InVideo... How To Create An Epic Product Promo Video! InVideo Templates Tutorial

So here's the thing. The only thing that trumps our love for creating videos is creating epic music videos. So we wanted to try and attempt something that we've never done before, which is create a music video for a product. Take a look at what we got up to, and I'll see you on the other side for the exact step-by-step process for how to create your very own music video for your product.
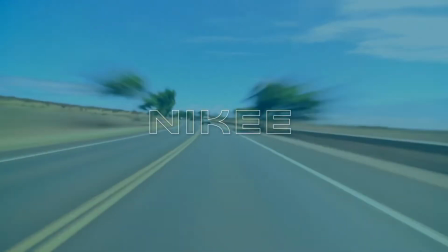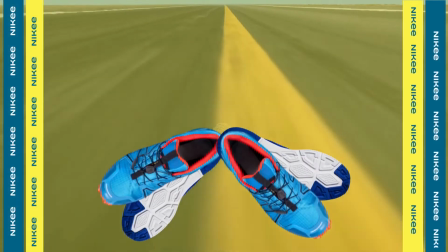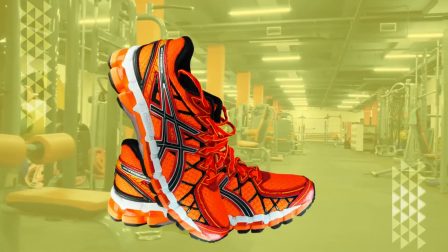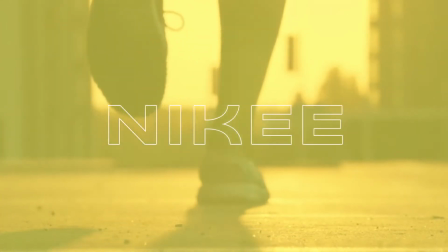I hope you enjoyed watching it just as much as we enjoyed creating it. So now let me show you how to create this from scratch.
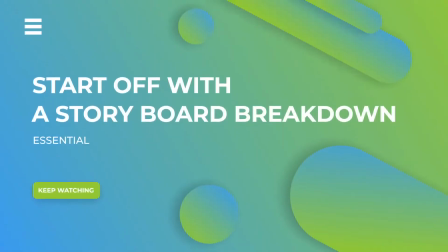Let's start off by going over a storyboard breakdown of all of our scenes that you can follow.
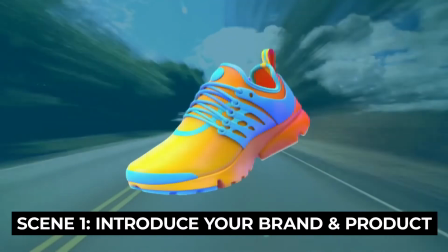You want to introduce your brand and your product in the first 5 seconds. The first scene is absolutely critical, so make sure that it's super engaging.
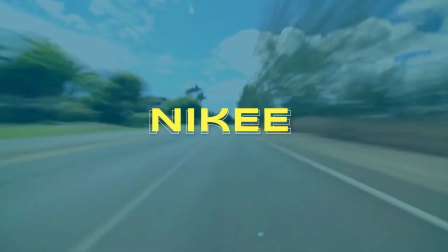You can see we've used this fast-paced shot of the highway, which is really eye-catching. Make sure you're using footage that is relevant to your product. So as this is a running shoe, it gives you that feel of fast-paced running.
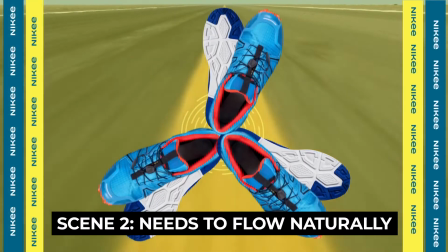You want your second scene to flow naturally from your first scene, but still showcase your brand and your product in a different way.
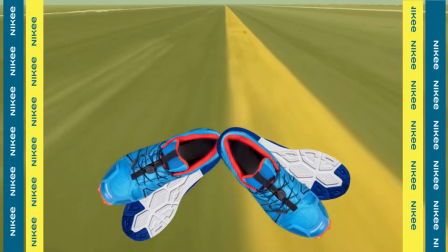So you can see we've kept this fast-paced highway footage, but we've just showcased the product from a different angle. So make sure that your product images vary for your second scene to showcase them in a different way and to keep the audience's attention. You also want to showcase any diversity for your product.
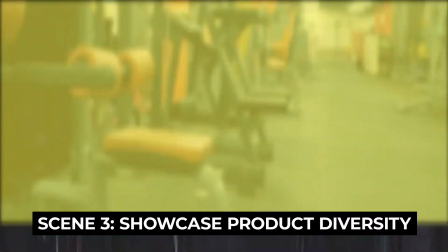So for the third scene, you can see we've got the background image of a city for people that like running in the city. Try to showcase different ways that your product can be used for your third scene. We've also done this for our fourth scene, showcasing the running shoe in a gym setting. Once again, this just showcases the diversity of the product. And of course, for this scene, we have added different angles and styles of the product. You can finish up with some final shots of your product and your brand name across the screen to get this stuck in the audience's head. You're now ready to start creating your epic product music video, so click the template link in the description,
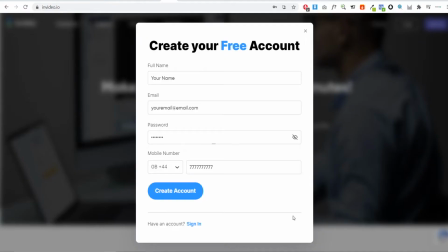and from here you can create a free InVideo account by entering in a few details to get started.
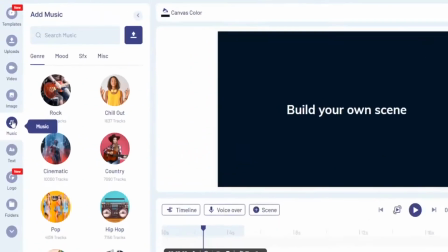Once the InVideo editor loads, the first thing you're going to do is pick a music track.
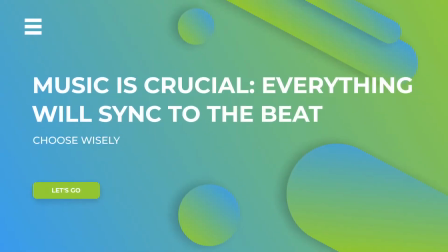Picking a music track is crucial because all of our elements and text will be synced to the beat of this track. So think about your audience, your brand, and the style of video that you want to create. Generally, upbeat tracks work well, but of course this won't be relevant for every brand, so pick a track that's relevant to the niche of your brand.
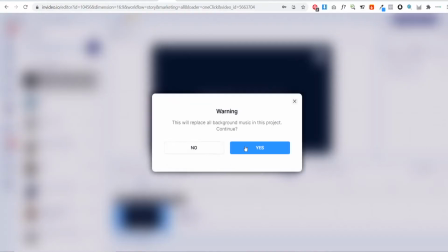So we've chosen this hip hop promo ad from the InVideo music library. So once you've found a track that you like, just simply add this to your timeline.
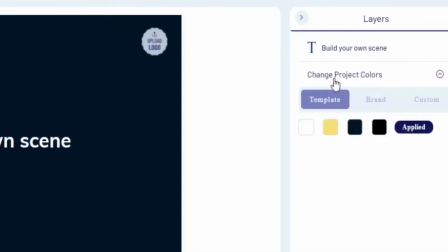Now let's get started with the first scene. Firstly, you can change the project colors of your video down the right hand side to the colors of your brand to speed up your workflow.
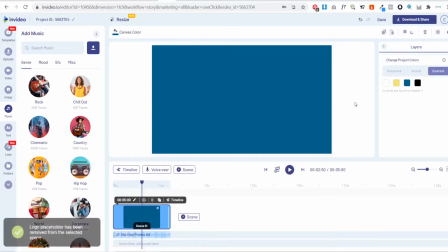Delete any text and logo placeholders from the video so we can start with a completely blank canvas.
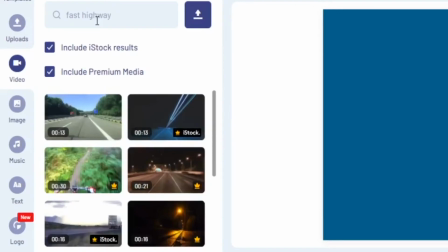You can start by adding your background footage. Either use the InVideo stock footage library or upload your own, and then just drag this onto your canvas.
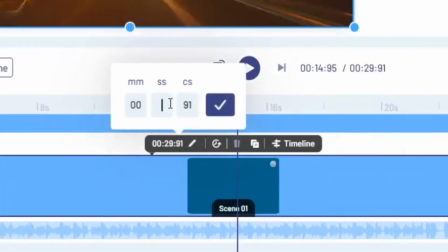Set your first scene to 7 seconds so we have enough time to showcase your brand name and your product. You can then add an overlay to this footage.
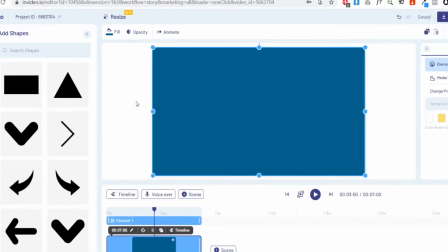So simply choose the rectangle element, choose your brand colors, and then set the opacity to something like 70% to make it more transparent. Now we can add our brand name to the video.
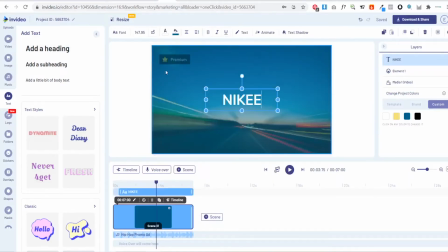So simply drag on the text element and type out your brand name, and you can of course choose the fonts of your brand when doing this.
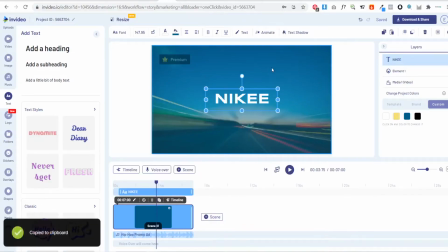You can then copy and paste this brand name 6 times or as many times as you like, because we will be syncing this text to the beat of our track.
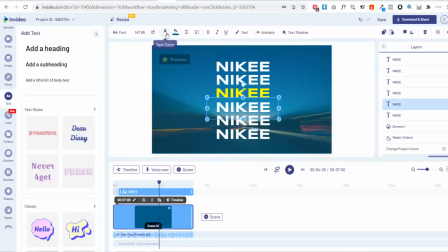And of course you can change the colors of the text as well. Align each text element on top of each other accordingly.
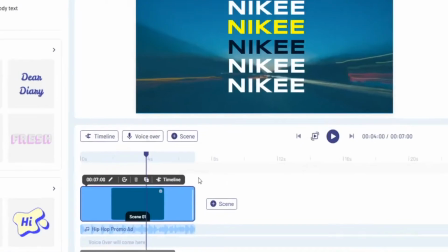Now it's time to sync the text to the beat of your track. So click on the timeline for this scene to sync each element individually.
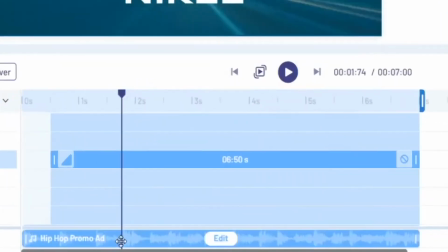Use the waveform to pick up the beat of your track and then sync your text to this beat. You can zoom in on the timeline to make this process easier. Wherever the sound spikes on the waveform, that is where you will want to sync your text.